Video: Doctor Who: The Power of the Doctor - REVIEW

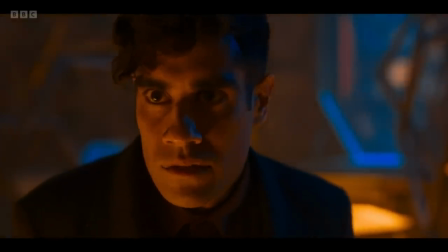see it all power
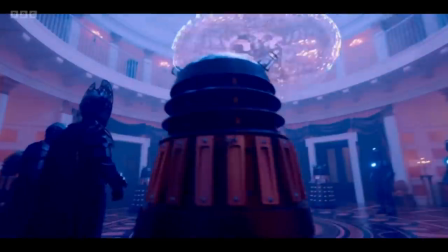ends and if he destroyed gallifrey and ransacked the capital he'll have the time lord tech to force the doctor to regenerate and that russian doll
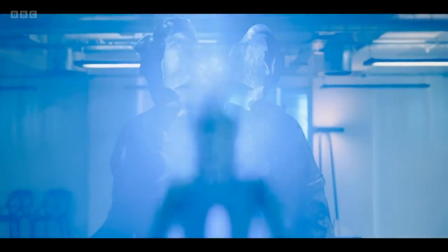cyberman that's bigger on the inside this checks out though why on earth he cloned ashad a rogue agent who might not be a very
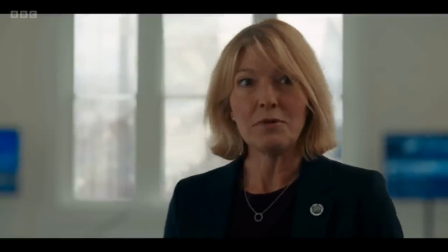reliable ally it's all very confusing all of this does seem to serve a structural point however in that it does manage to bring everyone together near
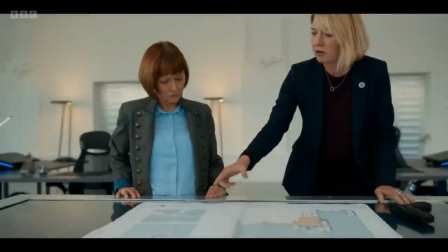the beginning but then split them apart again in organic ways with tegan and kate dealing with the cybermen at unit ace fighting off the daleks and even
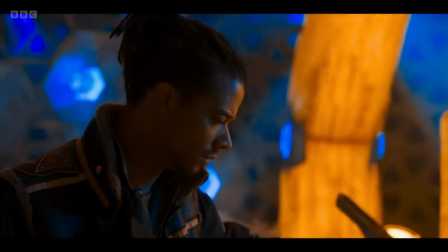meeting graham along the way yaz and vinda trying to save the doctor and stop the master it still feels like chibnall is finding a solution to a
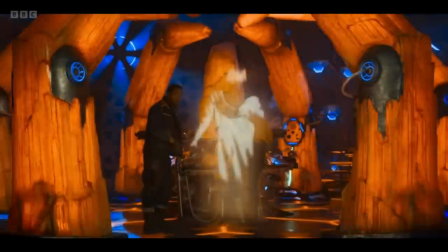problem he imposed on himself but i am surprised at how well it holds together and just like with the vanquishers splitting the doctor up into three
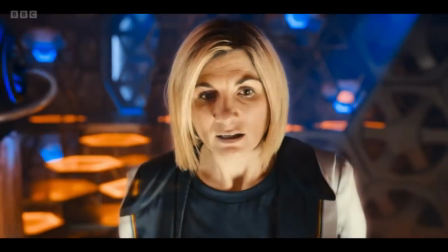so she can have agency over the subplots we get the hollow doctor which is an inspired choice for this type of story because it allows her to be involved
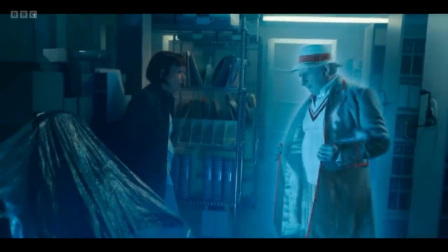even though she's not properly present and we get the callbacks to companion appropriate doctors but more on that later though my compliment on the
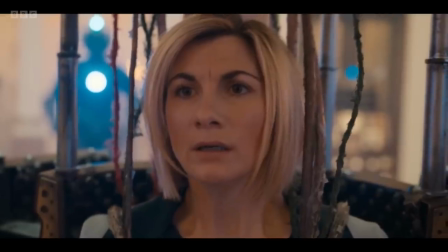doctor having agency here is contradicted when you've got her being locked up in the dalek casing and what we essentially have for like the fifth or sixth
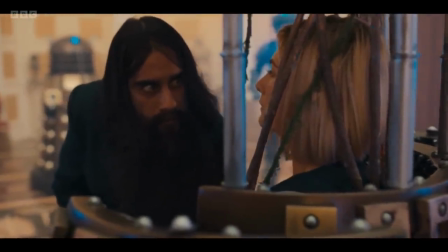time in this era of the show the doctor just imprisoned and stuck in place as she is exposited to i know that the doctor being kidnapped
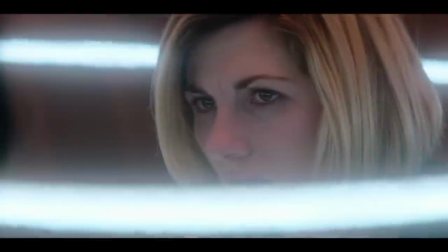is not exclusive to this incarnation but it does feel like jodie whitaker the first female doctor is an incarnation who spends a disproportionate
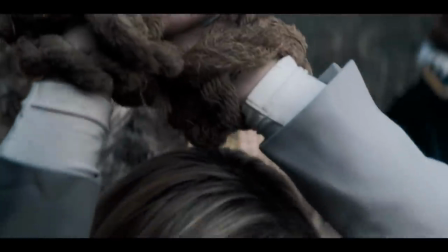amount of time in captivity and being lectured to i don't know the gendered optics of her always being kidnapped it doesn't look great anyway going back to the daleks and
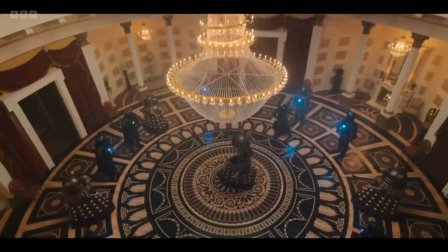the cybermen i'm in two minds about it because they obviously play second fiddle here but they still have some really interesting texture thrown into their mythology a
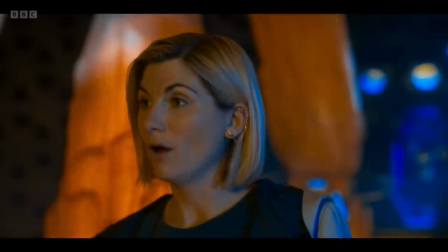dalek in a battered casing summons the doctor claiming to want to end the dalek mission because their original mission of preserving the khalid race has failed
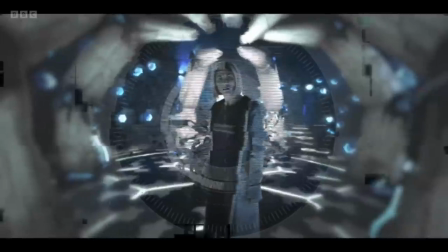that's a great idea and very in character with the daleks and fascism in general for moving the goal posts and having such
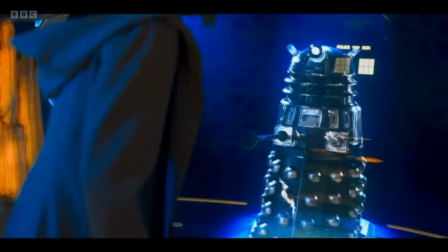arbitrary definitions on what purity is though i no longer believe in the dalek
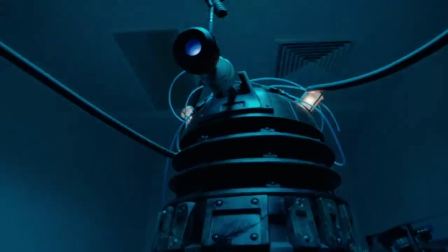that's a new one doctor you literally met a dalek defector during your last incarnation you actually met him on your final
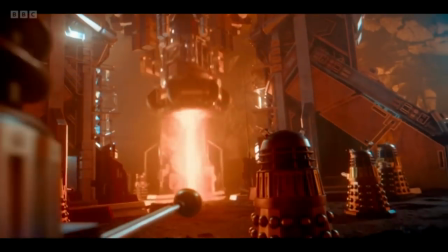day but yeah while it's cool to see the daleks go back to their terry nation mining days and it's a cool image to see the doctor forced inside of an empty dalek
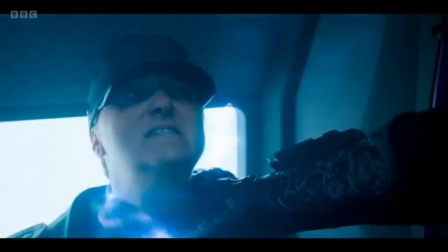casing the daleks are the weakest villain element of the story the cyber men on the other hand they not only get the opening set piece but we get the awesome looking
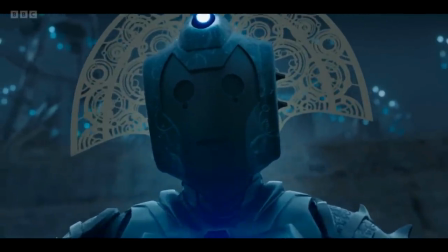cyber masters with exquisitely detailed armor and regeneration abilities but even the cyber warriors themselves feel like a legit threat when they invade
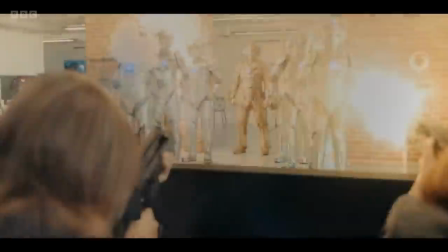unit and the call back to gold that was a nice touch one